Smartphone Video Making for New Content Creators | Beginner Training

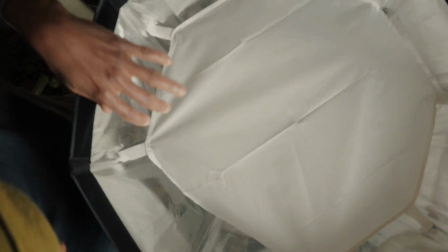Now, one thing about lighting is that the softer you can get your light, the better, so that when you illuminate yourself, you have that perfect skin tone. So basically, with artificial lighting, you don't want to overthink it. I'm going to be throwing onto the screen examples of what I am talking about. Right now, what you can see is one key light.
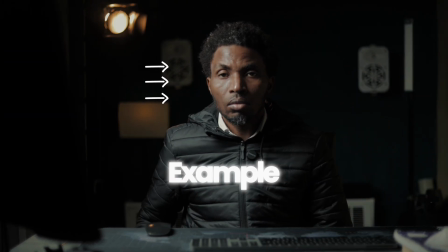Now you need to know that this key light I put at 45 angle to me so that it will illuminate this side.
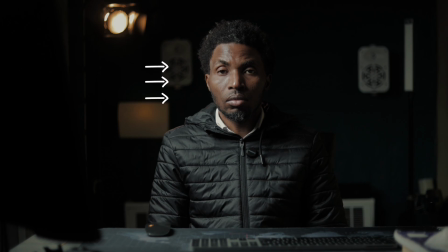Now the example you see on the screen is just one key light, which is this light. And then also I am going to include the light at the back.
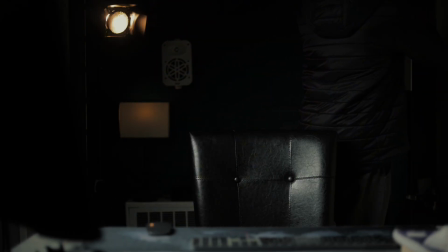That light is supposed to create some kind of separation between me and the background. And so you're going to see a little bit of lining around my shoulder.
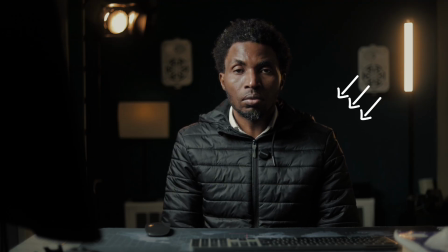Now you don't necessarily need to have that third light or the third lights behind me, because it's really not important. It's for the aesthetics, it's to create more effect. Unless of course you want to go for really high-end lighting effect, you really don't need those for starters. So after that one, the next example you will see would be the fill light. Now when I use the kill light, I put the key light at 80% luminous. And this is the one with the fill light. This side of my face is now lit.
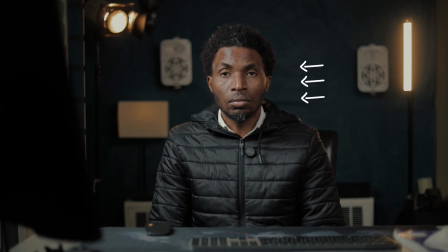So as you can see, this is my entire artificial light setting.
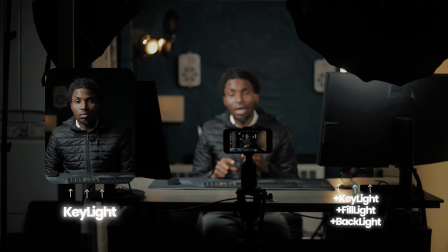So I have kill light, I have fill light, and then I have backlights. If you really want to go all out and go for these artificial lights,
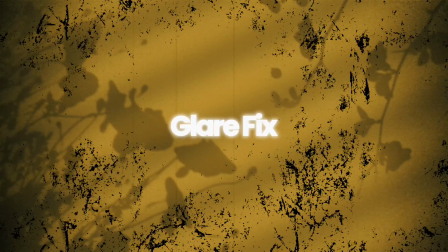you can easily just use the link in the description. Sometimes people wear glasses. So what you want to do to avoid glare is to angle your key light, make it higher than yourself,
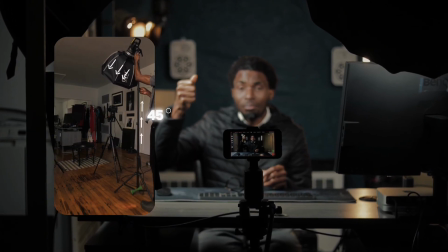and then create a 45 angle by bending the light a little bit over.
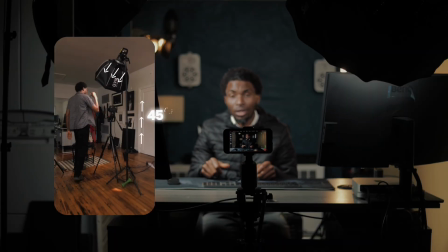Make sure it's above your head so that when you do put on your glasses, you avoid the glare. In my opinion, nature has provided the cheapest form of
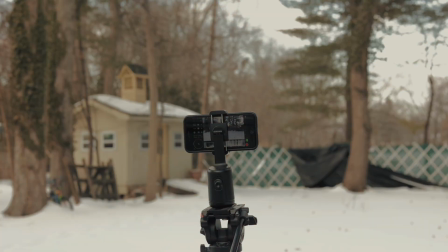lighting for your video when you're using your smartphone to shoot.
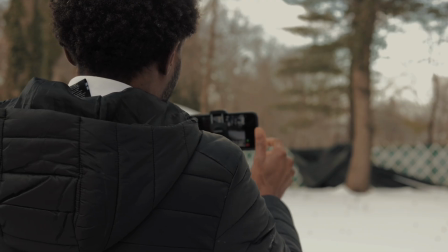It's not about the gear, it's about how you position yourself to receive light. So in demonstrating that, I have come to this particular spot to use natural light. Now I have sun pouring into this tiny space. So what I have done is I've taken advantage of the white walls,
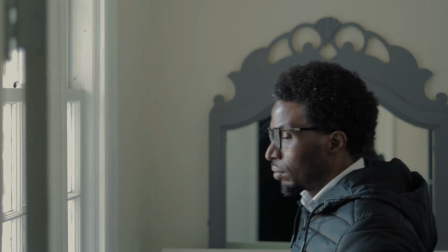not allowing raw sunlight to hit me, because when that happens, the result is not good. So you want to avoid direct sunlight on your subject or on your face.
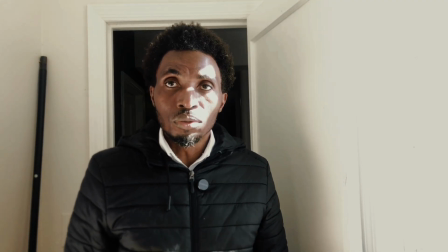As you can see, the difference is not good. It doesn't make for a good solid video.
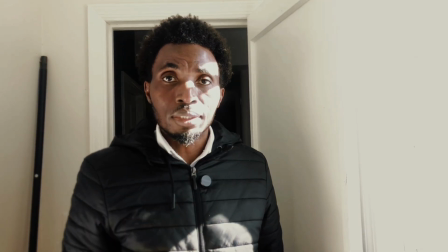There's some kind of burn on my skin, so it doesn't give me a perfect skin tone.
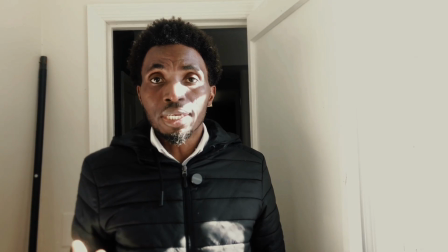That's the reason why you want to avoid direct sunlight hitting you. There's a window here, and then there's another white wall here.
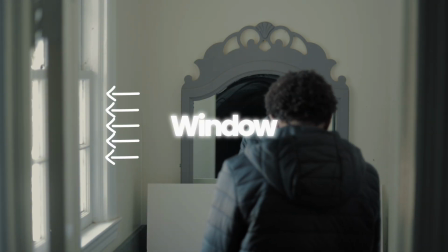So what is going on right here on this space is that the sun coming into this space is hitting the opposite wall, which is white.
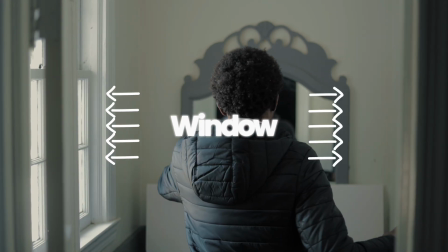So that light is what is now bouncing on my face. So I have white wall here in front of me. I also have another white wall here on the side, and then I have the window where the sun is pouring in. So you want to look for such spaces where you can actually use natural light to your advantage. It costs you nothing. However, the thing about natural light source is that you really don't have control. Any moment, this sunlight can go down. I don't have control over that.